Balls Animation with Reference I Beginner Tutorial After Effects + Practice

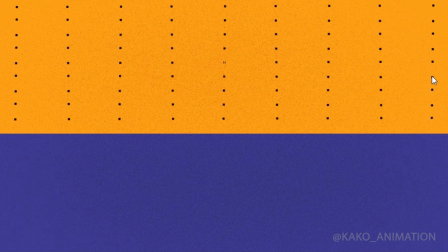(12:01)
See the result.
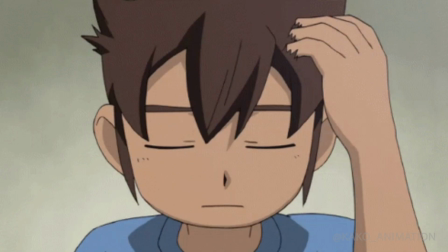(12:06)
So far, we have animated like reference, but now is the time for change.
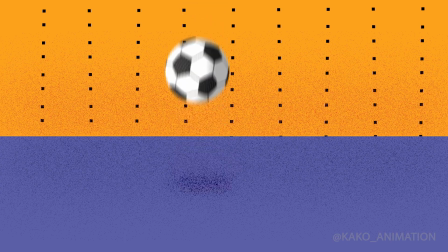(12:14)
I want the ball to move toward us.
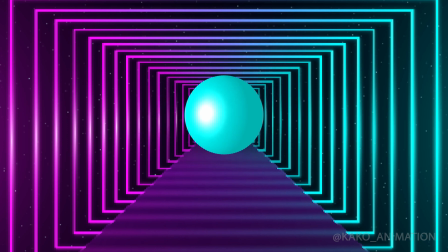(12:20)
According to the rules of perspective, it gets closer and bigger with each hit.
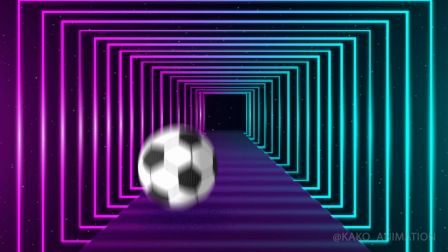(12:26)
The last hit's energy of ball decreases. Therefore, it comes forward less.
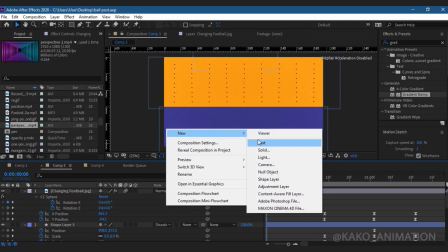(12:33)
Create a null object. What is null?
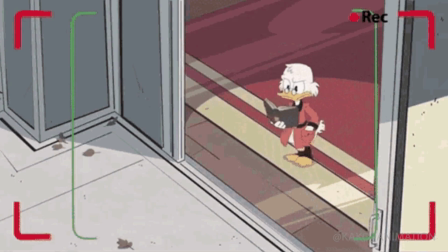(12:38)
Null is like a glass that is present and absent.
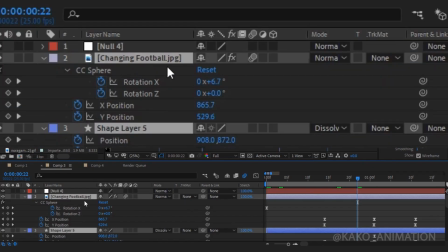(12:44)
For the ball and shadow to be big together, parent them to the null. What is parent? Parent means the connection of one layer to another layer.
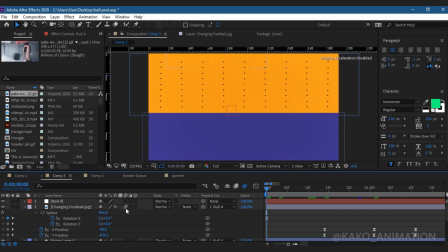(12:59)
This is a single-way connection. Now I give a keyframe instead of each hit.
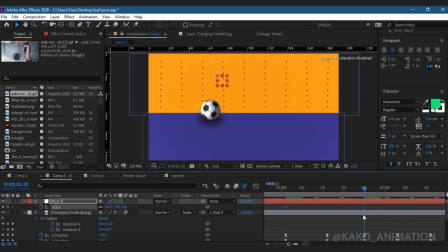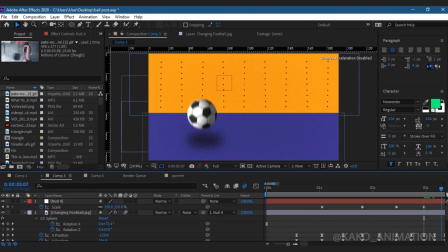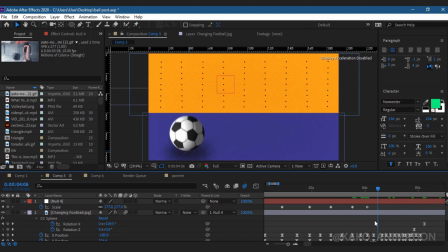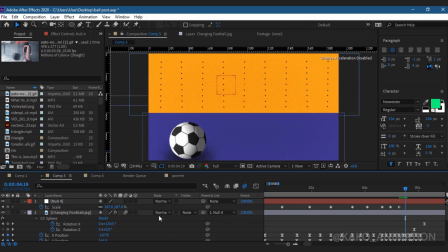And it's the result.
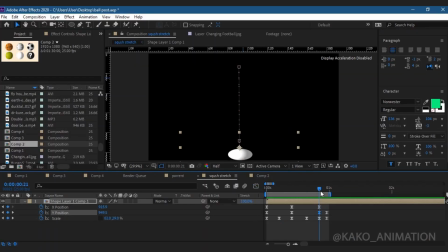(14:09)
If you want your ball movement to be exaggerated, give it squash and a stretch.
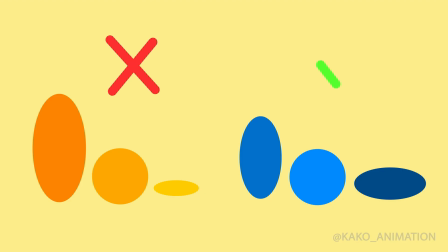(14:16)
Just make sure that it fits the original size of the ball.
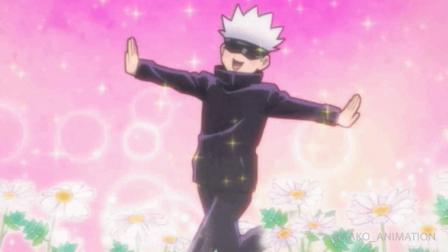(14:21)
2 days later. I animated this without reference.
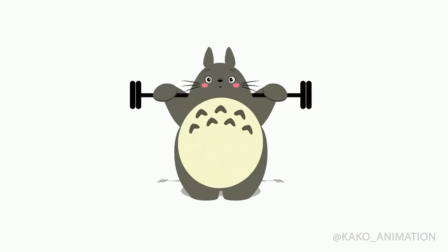(14:28)
To understand the bouncing ball, do these 3 exercises.
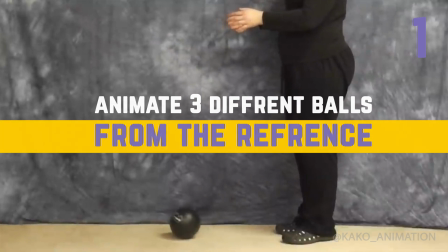(14:33)
1. Animate 3 different balls from the reference.
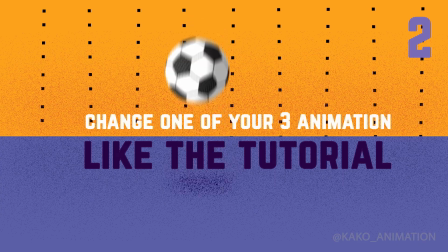(14:38)
2. Change one of your 3 animations like the tutorial.
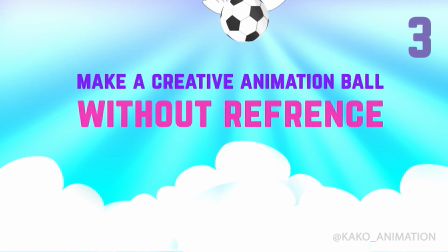(14:43)
3. Make a creative animation ball without reference.
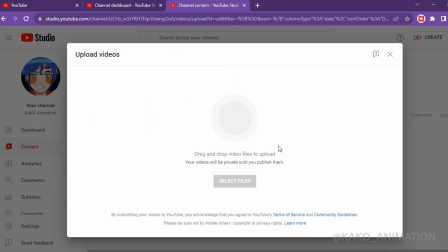(14:49)
Upload your ball animations to YouTube and put the link under this post.
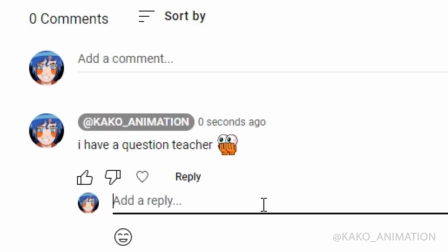(14:55)
I will see and answer. If you have any question, comment, and I will answer again.
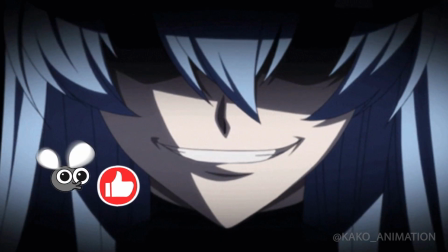(15:02)
I hope you hit the subscribe button. Good luck, guys. Until the next